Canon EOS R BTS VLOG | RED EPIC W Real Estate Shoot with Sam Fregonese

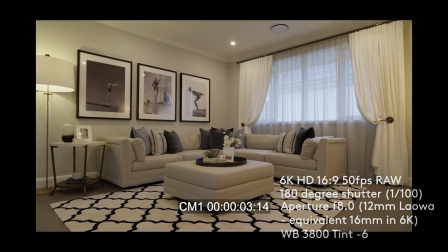Can I have a quick review?
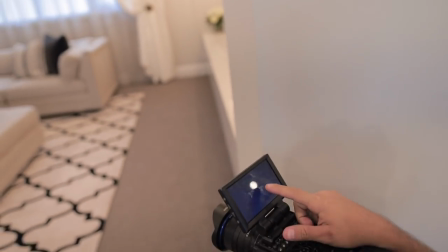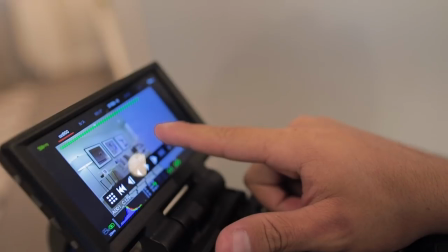So the last one is from hereish.
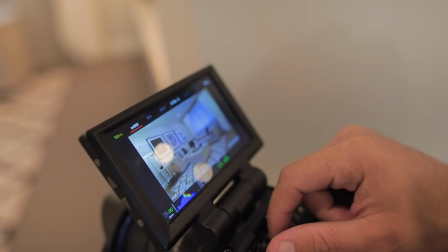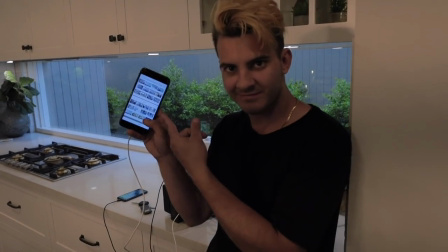Yeah, he's just running over the shots, making sure. See what we have left. See what we have left,
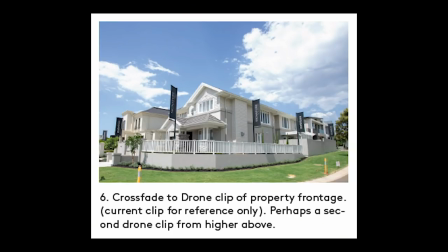what we haven't actually shot yet. we just got the drone up which looked really good really happy with how that looked yeah so got the drone up got some
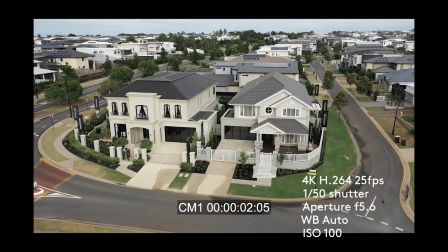really good shots in really flat light so I can then color grade those drone shots to look like it's
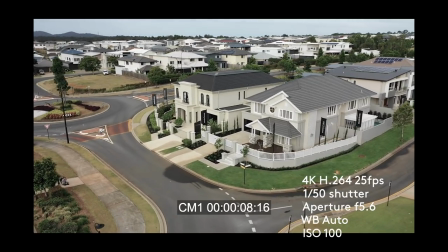sunset and evening which would be really cool the light just got right for us and sun came out and the rain stayed away so
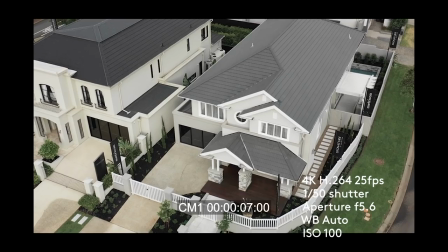that was awesome yeah I think that's good updated where we're at right now sorry I wasn't able to check in a bit more and show you the shots we were getting but it was just we were such on such a time crunch um maybe now i'll try and show you some of the shots we're getting uh when we head upstairs to the bedroom but i'll just see how we're going with that too basically now up into the bedroom get the shots where they've still got light outside out in the windows there's a nice big window in the ensuite the master ensuite bathroom so we're going to capture that as well and then there's one more detail shot that we're getting from the pool towards the house that's kind of at night before we cut to a closing shot that will be at the front of the house so yeah that's literally everything that's where we're at right now so uh i'll check back in with you guys soon thanks for watching along
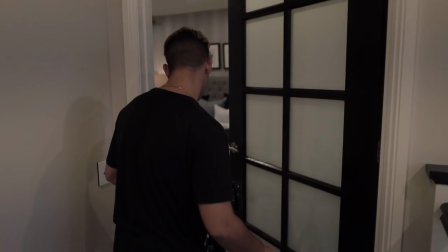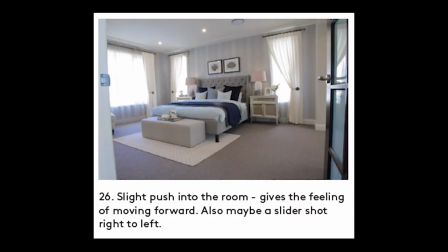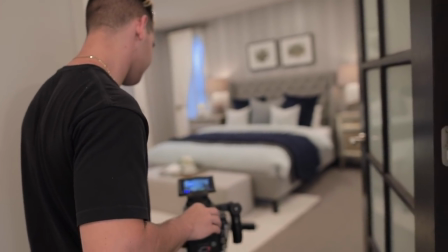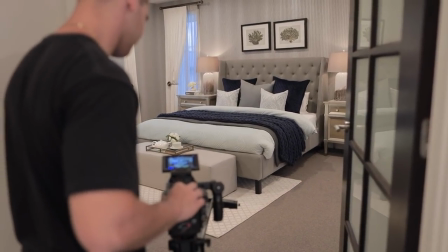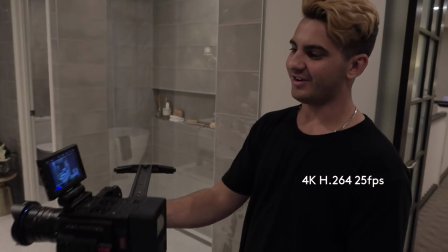yeah so we're just doing a little slider shot um to reveal the vanities a little bit but when you actually come to the end of
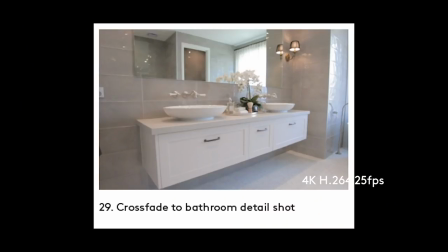the framing in the reflection you actually get what's in the bathroom as well so michael's really well thought out this shot um so you can actually get in
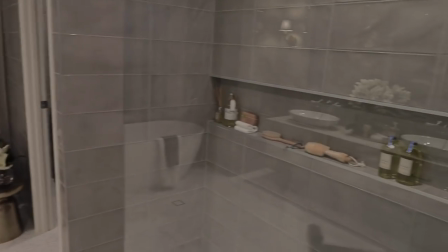the background you can see in that mirror so it's kind of just a reveal of that and everyone's like whoa let's see I didn't know there was that stuff too
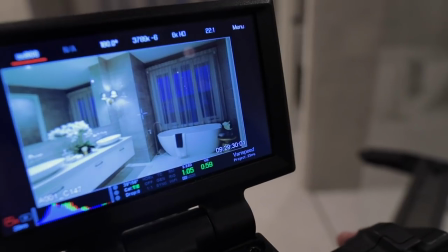but it's really good on 12 mil it's a really nice really nice good look actually this is second last third last maybe shot so we've got we've got another shot we're going to do like a creative kind of shot towards a port window and then we're going to do a shot outside um of the front edge of the property when it's dark so the property's lit that's kind of the closing shot be a parallaxing shot on the slider there's one other outdoor shot we need to get as well looking back towards the house at night so literally we're changing scenes after this bathroom we're going to night so it's gone from daytime when we entered the bathroom or twilight i guess sunset maybe and then when we're in the bathroom it's gone tonight so so you're hanging out in the bathroom it goes to night and then literally we are outside and one more thing I just remembered is we
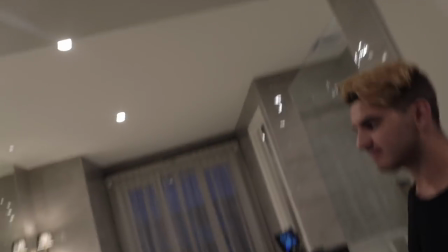didn't have on that shot we didn't have that on so
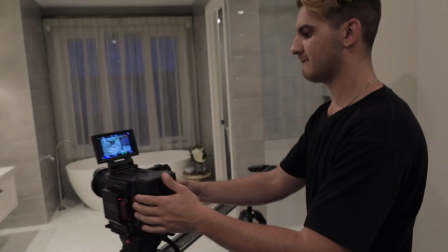we're just going one more time with this shot because I just remember that we had the bath running so had the water running so we're just getting it one more shot and then we're done in the boudoir